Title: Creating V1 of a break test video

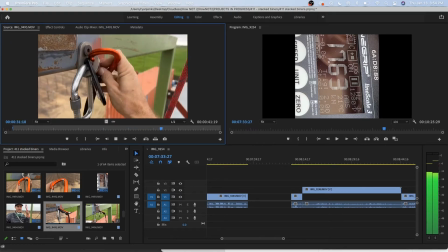1482s Even this is actually sitting kind of okay. It's putting a lot more pressure on the one side. But if you try to get another carabiner in there, if you get it to fit, then it just is bad. It's all bad. So let's find out how many carabiners I'll lose during this test.
I think the whole thing is useful.
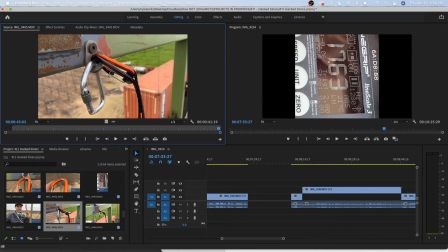1493s
We're just going to cut it down a lot more maybe with B-roll of the break test.
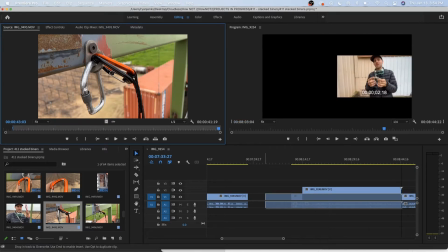1500s
So this is the actual test. 100% the test.
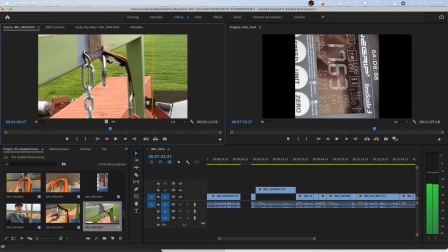1505s
That's what we're talking about. This is going to be my slow-mo, or not my slow-mo, but oh, I finally learned how to use 120 frames per second. Boom.
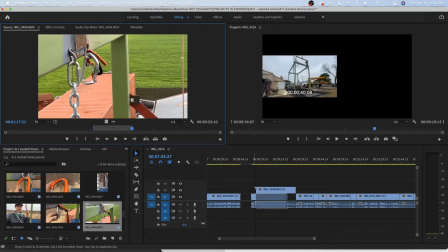1520s
I don't really need slow-mo to last longer than that. It's always just going to be the
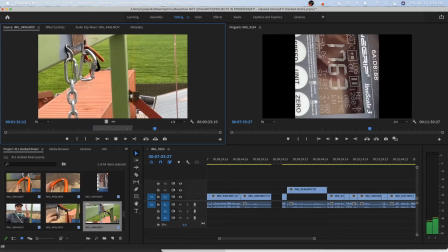1526s
clip. I don't know if this even picks up audio of me talking. Nope.
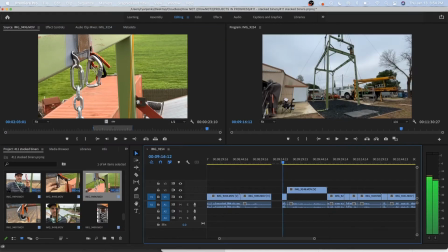1531s
If I say anything profound, I'm going to miss it. That is definitely the third test.
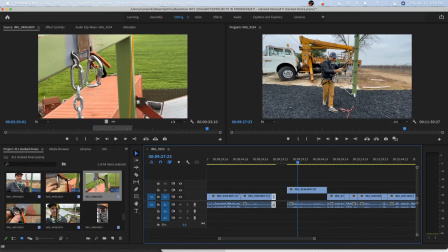1539s
And this was me coming down, doing selfie mode, so I'm probably going to just cut that out entirely.
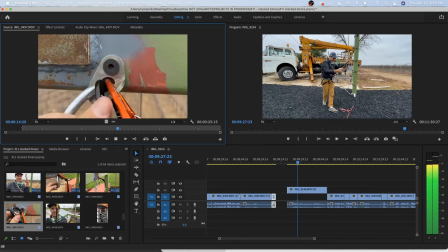1550s Dang, that's trash. Yeah, this is okay. This is one right now. Seems okay. Hey, gate's closed.
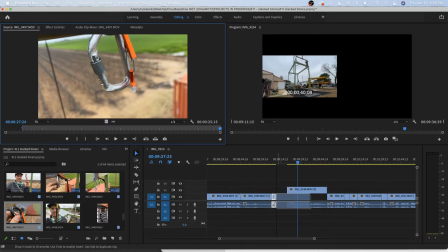1556s
That's actually pretty funny. That gate's still on there, so we're going to leave that. And this is where I go selfie myself down.
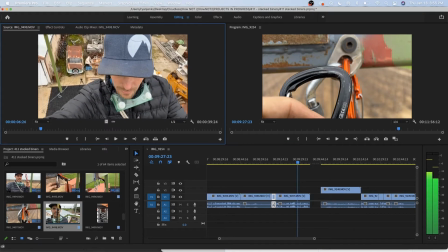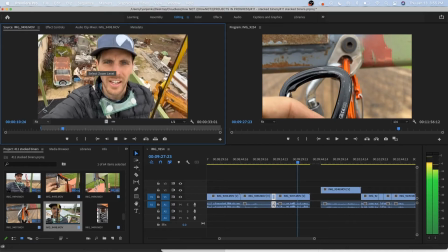1576s Man, I wish there was an easy way to go up and down this thing. If only I had a perfect descent. Shameless plugs.
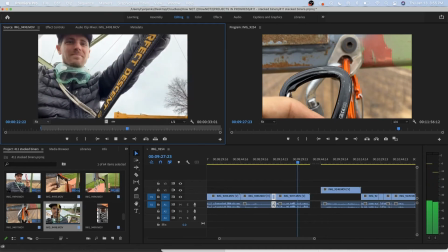1581s This thing makes it so much fun. These guys loaned me a perfect descent so I could be able to go up and down this safely, because I didn't think using an ascender and a grigri was going to be sustainable.
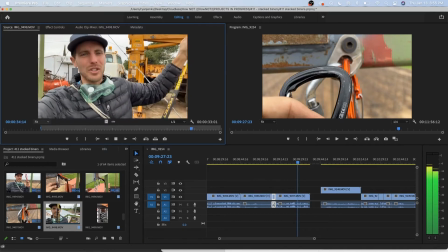1588s So link to buy a perfect descent down below if you are going to set up any sort of gym or top rope self-belay setup. This thing's awesome.
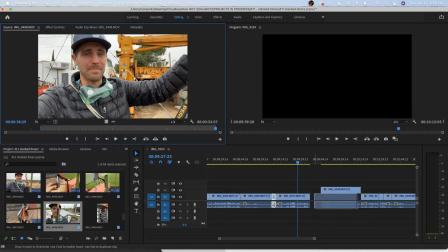1595s
All right, that's a nice plug as part of this test. It's totally fine to have as part of this test.
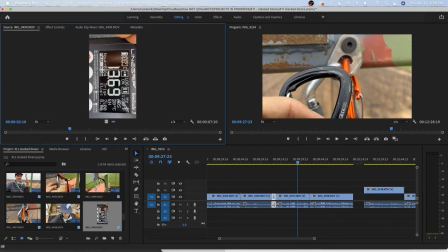1603s
This was the third drop. This was the third drop test we did. Nice to have that record.
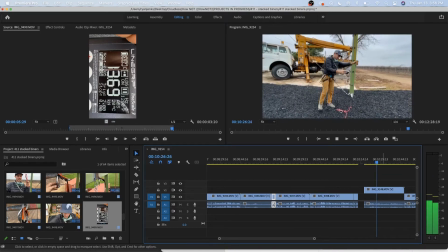1615s What did I... Loaned me a perfect descent so I could...
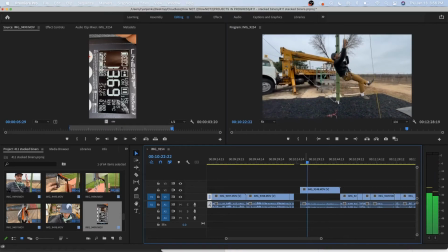1624s Shameless plugs. This thing makes it so...
I would leave.
Shameless plugs. This thing makes it so much fun.
I would almost leave that part.
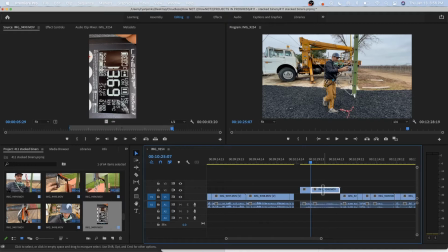1635s
You never know if I could cut to that B-roll.
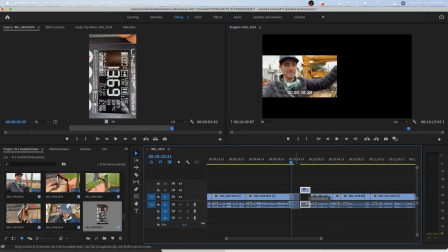1642s
So then I'd put this on this side. All right.
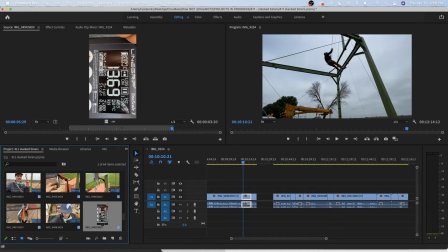1647s
Are we done with third test yet? No. Did we review it?
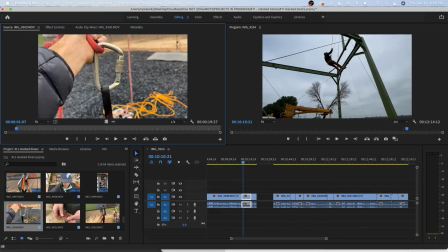1653s Mystery has been solved. This steel beater was... Mystery has been solved. This steel beater was fine.
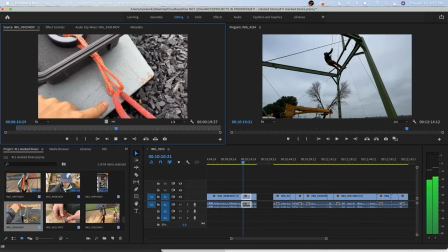1659s It's the steel beater that held this and this together. I think it hit the dummy and broke it and then flew and landed over there.
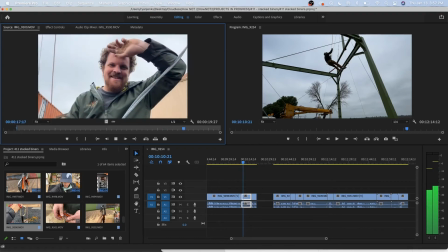1664s Let's get you a helmet. I was undercover.
I was in the building. So we're already going to get trolled for helmets, so we want to be careful how much we point that out. Sometimes we point that out to fix the trolls. Sometimes saying that actually makes it worse, so we got to think about that.
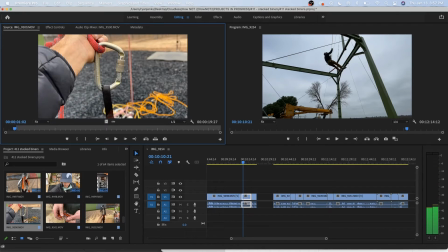1683s So steel beaner broke. But up here, the orange thing broke. I think they both broke.
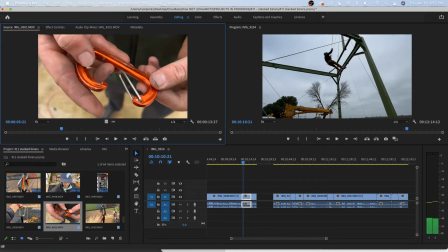1692s What is this?
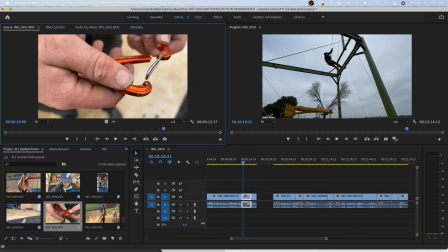1696s I think they both broke. You can see there.
Okay. Well, this whole thing was pretty damn good clip, so we're just going to do that.
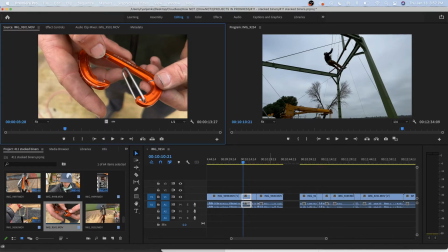1705s
But we have to make sure we tie in the story on why a steel beaner broke when I just showed this broke.
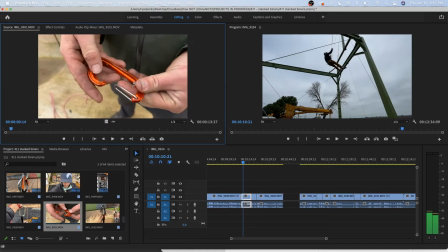1710s
So even though we know what happened behind the scenes because we see all this footage.
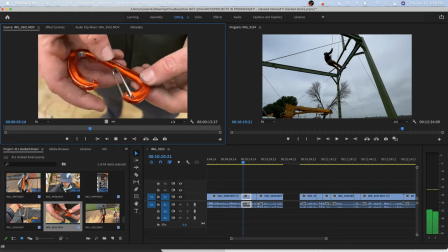1723s
So I might even do this and move the audio around since you can't see any lips. I really like that clip.